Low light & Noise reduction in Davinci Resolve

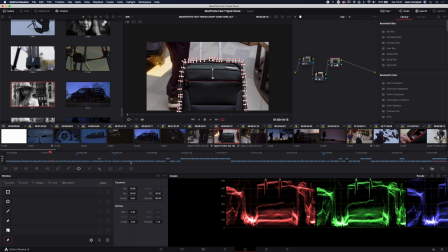4:02 You can see I've drawn that around with the curves tool, and then I have just gone in, tracked on with the window setting in the tracker, and done a little bit of correction. Gone into curves, pulled the blacks down, made it a little bit darker, and gone into the primaries,
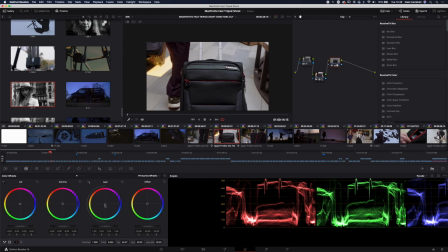4:18 pulled the saturation down, and then I have just adjusted to pull some of the red out of that, and it's very effective. The bag genuinely does look like that. It doesn't look like that. So you do have to think about this. When you're working with a brand and the brand has specific colors,
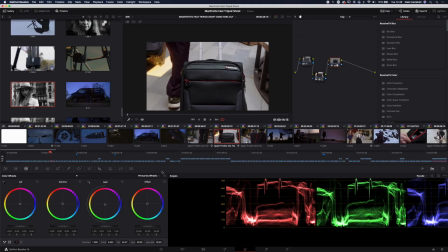4:32 especially where things need to look correct because that's how the product looks and the product you're selling, you've got to be aware of that.
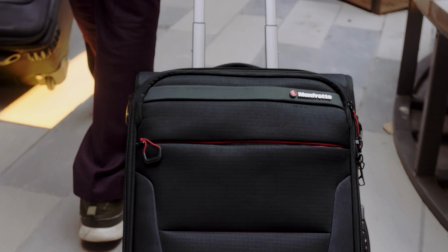4:39 So making sure this looked right, although it's a minor point, we're not selling the bag, it was important that I made sure that was clean and actually the right color.
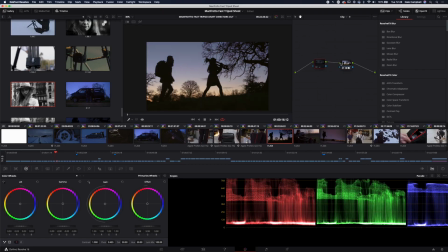4:49 These are pretty simple. Just doing a slight correction just there.
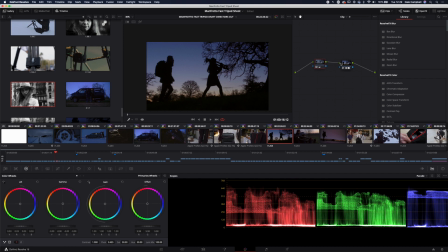4:53 Wanted it to feel a little bit earlier in the morning than it was just there, so made it a bit bluer. and just pulled the levels down ever so slightly.
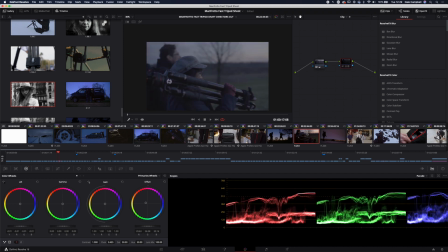5:00 LUT's doing the heavy lifting, bringing the colors in. Again, very similar story just here. Nothing dramatic, just making things a little bit denser and darker.